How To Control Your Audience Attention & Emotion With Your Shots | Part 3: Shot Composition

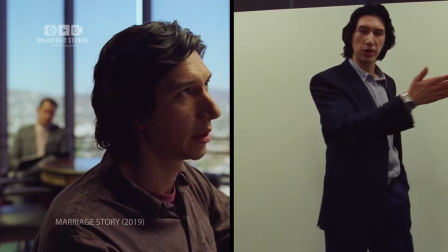0:00 Two frames can have the same subject, the same structure, the same lighting, the same camera, and still feel completely different.
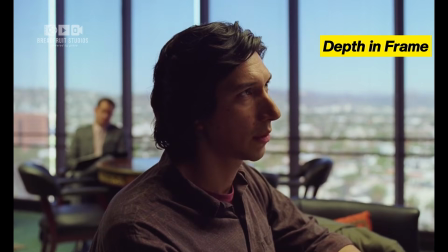0:09 Why? Because one has depth, and the other doesn't. Film is a flat medium, but great directors make it feel three-dimensional, and that illusion is where power lives.
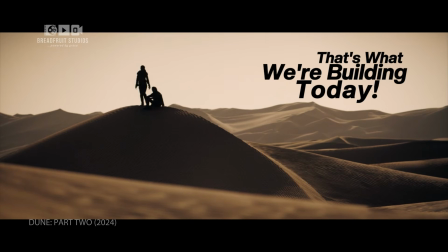0:21 That's what we're building today. This is part 3 of the Shot Composition series.
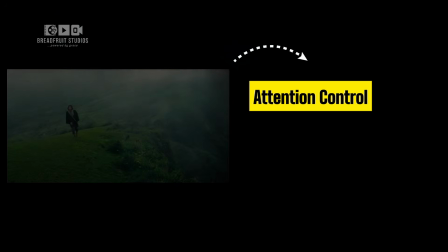0:26 In part 1, we talked about how to control attention, how points tell the eye where to land, and how lines decide where it moves next.
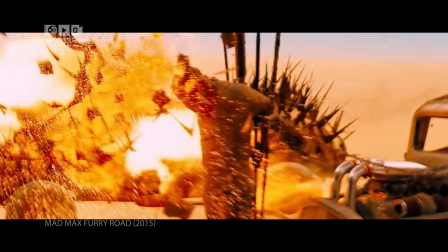0:34 In part 2, we looked at how order and chaos are structured inside a frame, how symmetry creates calm,
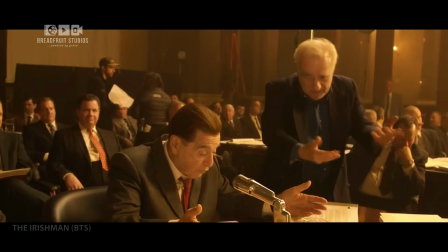0:42 how asymmetry creates tension, and how the greatest directors design all of that deliberately.
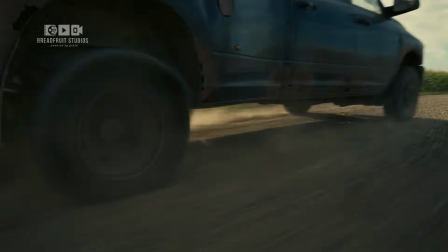0:48 Now in part 3, we go deeper. We're looking at depth, power, and emotional pressure,
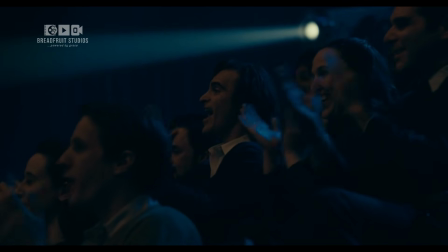0:54 and how the 3 planes of your frame can make an audience feel the weight of a scene before a single word is spoken.
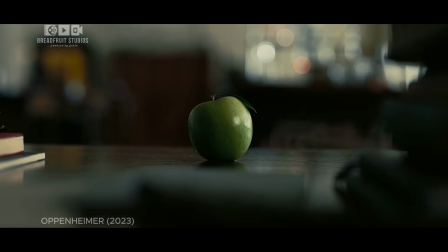1:01 Depth is not just foreground blur. It's not just shallow focus. Depth is how many planes of meaning exist inside your frame.
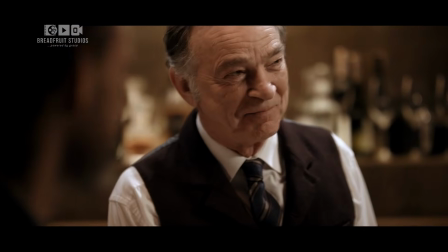1:10 Foreground, midground, background. Each plane carries information, and whoever controls those planes controls power.
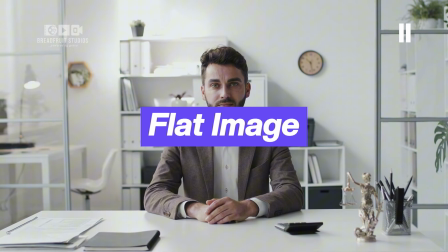1:18 When everything sits on the same visual layer, the image feels flat. When layers separate, hierarchy appears.
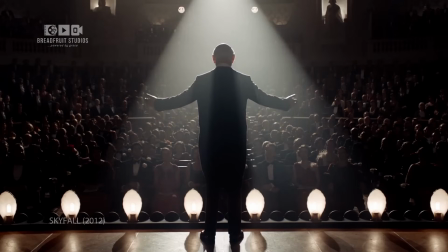1:25 And hierarchy creates emotion. And the first place directors start shaping that depth inside a frame is the foreground.
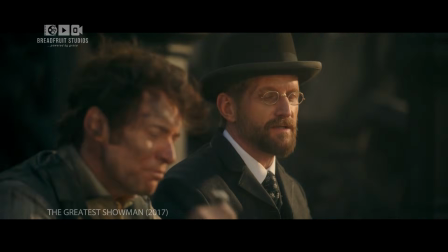1:33 Foreground elements do more than create dimension. They create pressure. A doorway partially blocking a character.
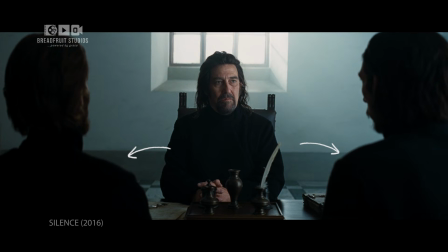1:40 A shoulder entering the frame. A wall cutting into the edge of the image.
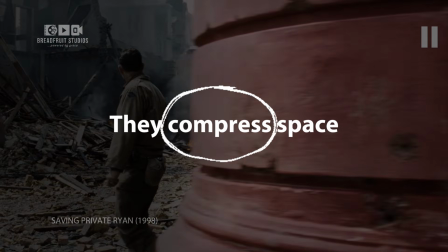1:45 Those elements aren't decoration. They compress space. Look at The Irishman, directed by Martin Scorsese.
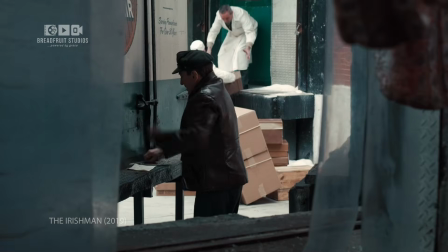1:52 In many scenes, characters are framed through doorways, windows, mirrors, tables, or objects placed in the foreground.
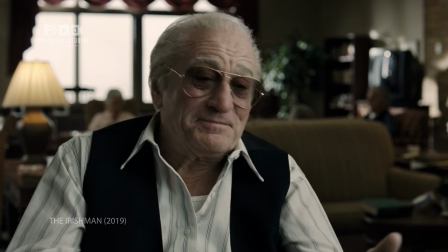2:00 The space feels layered. Some characters occupy clear visual ground, while others are partially obstructed.
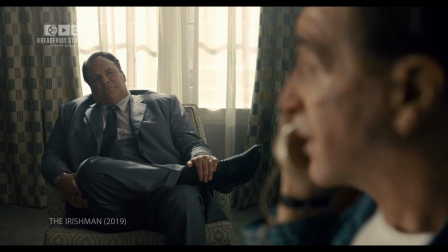2:08 And that subtle obstruction changes how power feels inside the frame, because the frame itself decides who dominates the space.
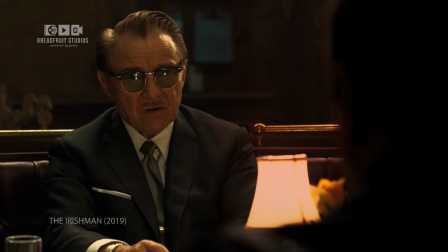2:17 Foreground is control. It decides who has room to breathe, and that's a composition decision.
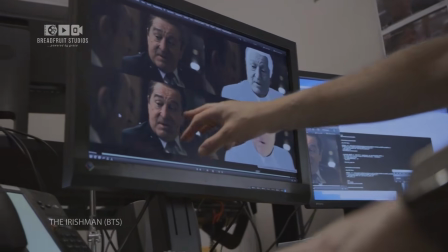2:23 Before you place your subject, ask what's between the camera and them.
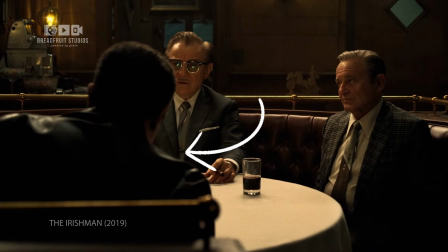2:28 Because the foreground isn't empty space waiting to be filled, it's the first layer of meaning your audience reads.
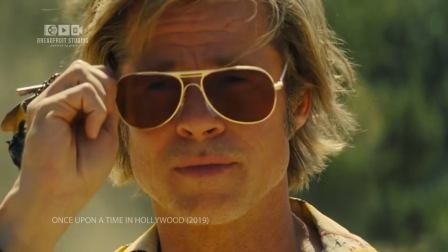2:36 But depth doesn't stop at what's closest to the camera. What happens in the middle of the frame matters just as much.
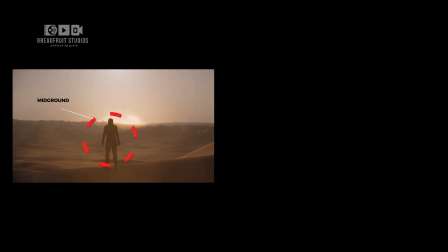2:42 The midground is usually where your subject lives, but what surrounds them matters.
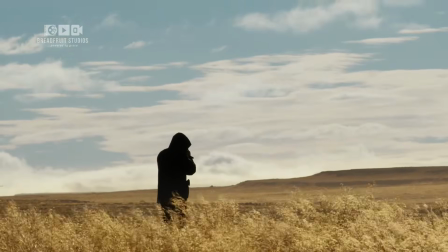2:48 If a character stands alone in the midground with clear space behind them, they feel exposed.
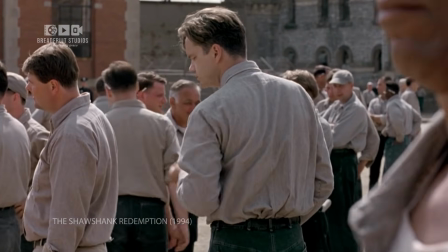2:54 If they are surrounded, boxed in, compressed by background elements, they feel pressured.
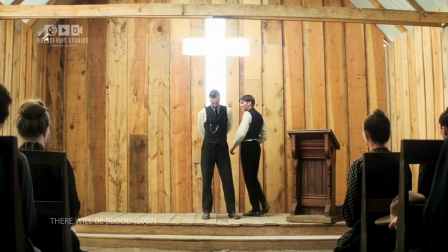3:00 Look at There Will Be Blood, directed by Paul Thomas Anderson. Daniel Plainview is often positioned against vast negative space.
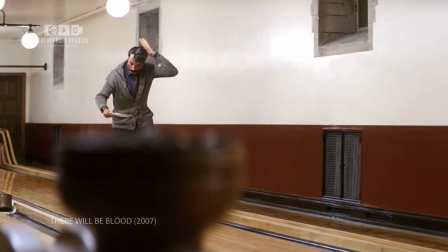3:08 Sometimes he dominates it. Sometimes it swallows him. Same character, different emotional weight.
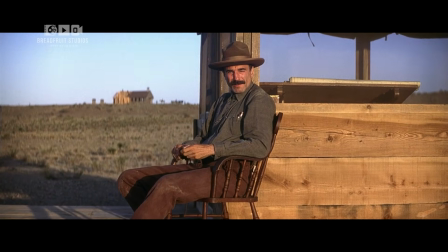3:15 Depth shifts power. That's composition doing emotional work. You didn't change the character.
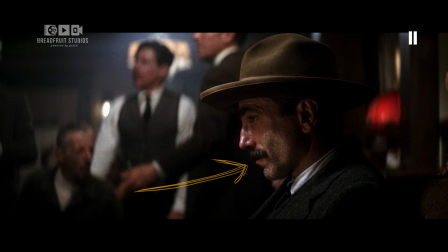3:21 You didn't change the lighting. You changed the relationship between your subject and the space around them, and the audience felt it.
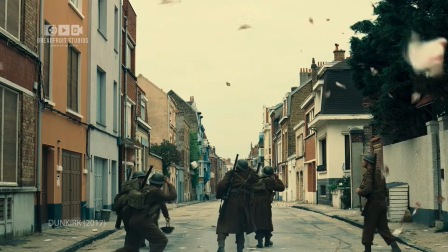3:29 But the midground doesn't operate alone.
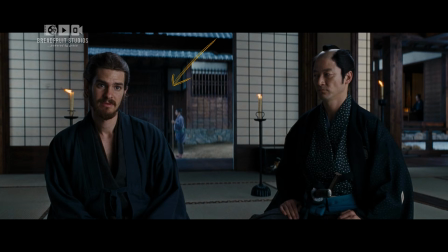3:32 Behind your subject, further back past where most directors look, is where the scene breathes or suffocates.
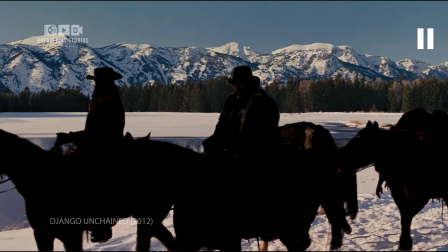3:39 That's the background, and it's never just scenery. The background is not background, it's context.
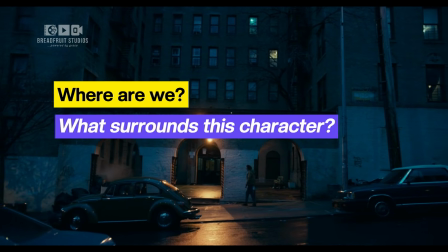3:46 It answers, where are we? What surrounds this character? What is pressing against them?
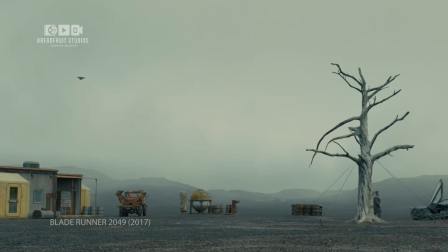3:51 In Blade Runner 2049, directed by Denis Villeneuve, characters are often dwarfed by architecture.
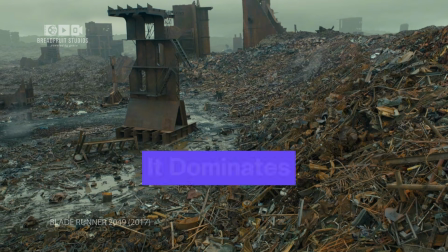3:57 The background isn't passive, it dominates. In Dune Part 2, scale becomes emotional language.